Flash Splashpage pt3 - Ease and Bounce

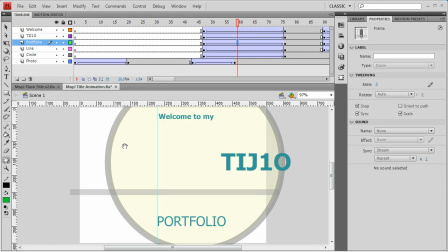[0:00]
Okay, so this is a little discussion about how you can enhance the animation and the movement by using something called easing. And easing takes any tween that you have and controls whether it accelerates or decelerates. And as an example, if you had this word welcome and it was falling into place,
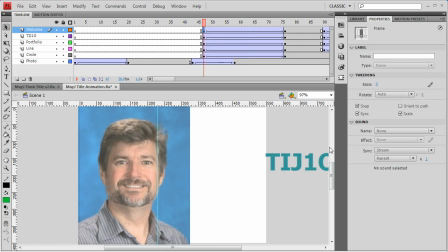[0:17]
if it was behaving the way normal physics would, it would get faster and faster as it gets closer to its destination.
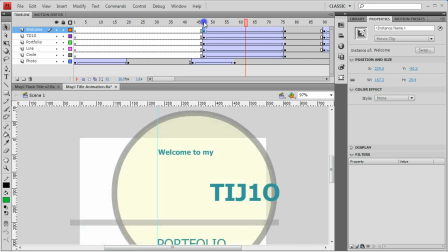[0:24]
When it arrives there, it's traveling its fastest. So we want to ease in the speed, that it starts slow and gets faster and faster by the time it gets to its end keyframe. So to ease in, very simple. Just choose the tween, that is this place in between the keyframes. And go looking under properties and find the word ease.
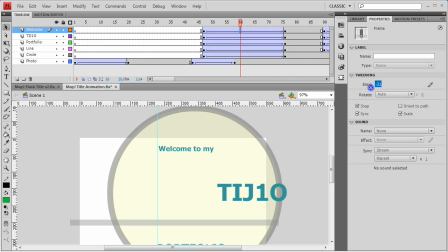[0:42]
And if you want to ease in, you'll grab the little zero, just click and slide it to the left, and a negative number is an ease in. Now I've done it to the maximum 100 so you can see the effect. Hopefully you see the effect, but it might be a little choppy when we're doing this on the screen grab.
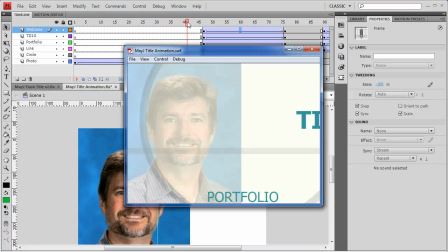[1:00]
Is a very, very subtle effect, but it makes the thing a little more believable. Yeah, like I say, it might not be really effective here, but when you try it for yourself, you should see the difference.
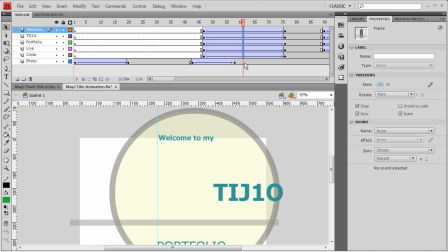[1:09]
And the nice thing with these eases is if I click and drag across all the tweens, I can have them all affected at the same time in the same way.
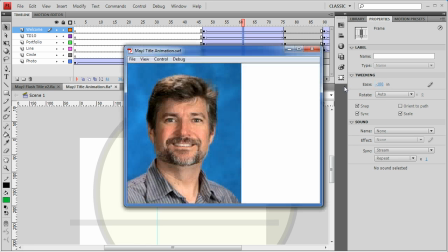[1:17]
So I can apply eases very, very quickly. So everything should be snapping into place faster.
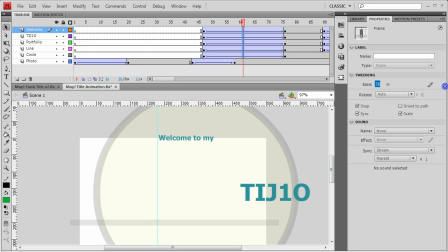[1:22]
The opposite of an ease in is an ease out. If I click and drag it and take it to a positive 100, means it's going to decelerate.
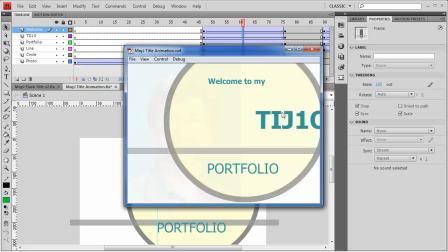[1:30]
So as the text arrives, it slows down near the end, kind of glides in smoothly.
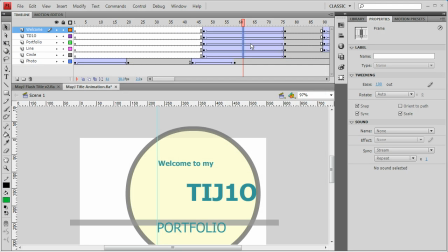[1:36]
Give that a try and see how that works for yourself. There's one more little effect we can try playing around with if we're doing this.
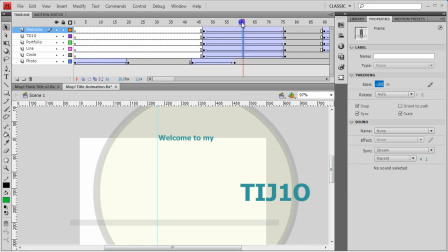[1:42]
If we did want to create a little more impact and make it look like it was obeying the laws of physics, we could put a little bounce in there.
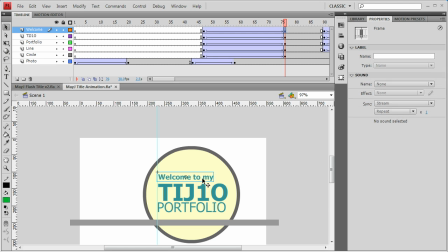[1:49]
So as the word welcome gets into place, it's going to connect at this point, but we'd like it to react, bounce off the element underneath it, and settle down again. So that can be done pretty quickly too. A bounce is just simply going to be, take that last keyframe,
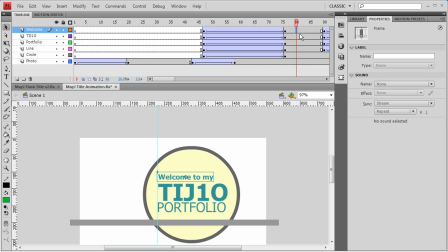[2:06]
go about 5 frames over, and hit your F6 key to put in a second version of that keyframe. And in the middle, dead center between them, hit another F6, so you now have impact,
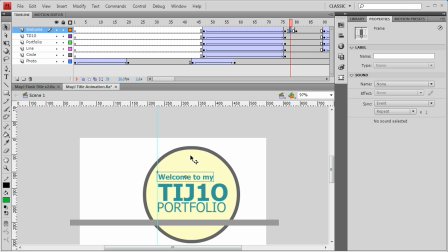[2:20]
settlement, and then it's going to have this little bounce portion there. And I'm just going to tap that element up by about 10 pixels or so. Now if you do it and scrub through it, it looks like it kind of pops up.
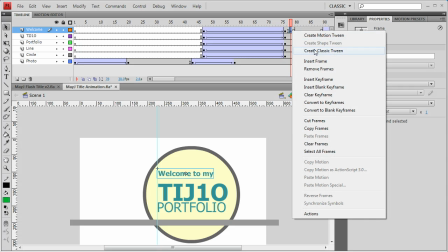[2:33]
If you throw a tween in between it, let's create another classic tween here and here.
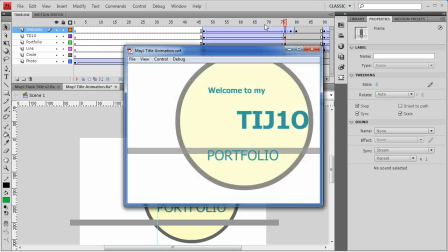[2:39]
Now when the thing arrives, it should have a little bounce at the end of it to make it look like it's actually impacting on the object underneath it.
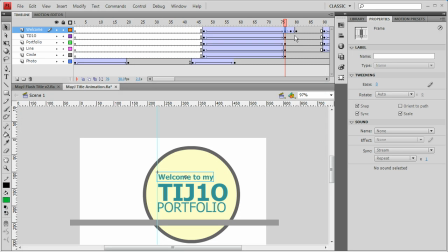[2:47]
And that's it. Give that a try and see how that works for you.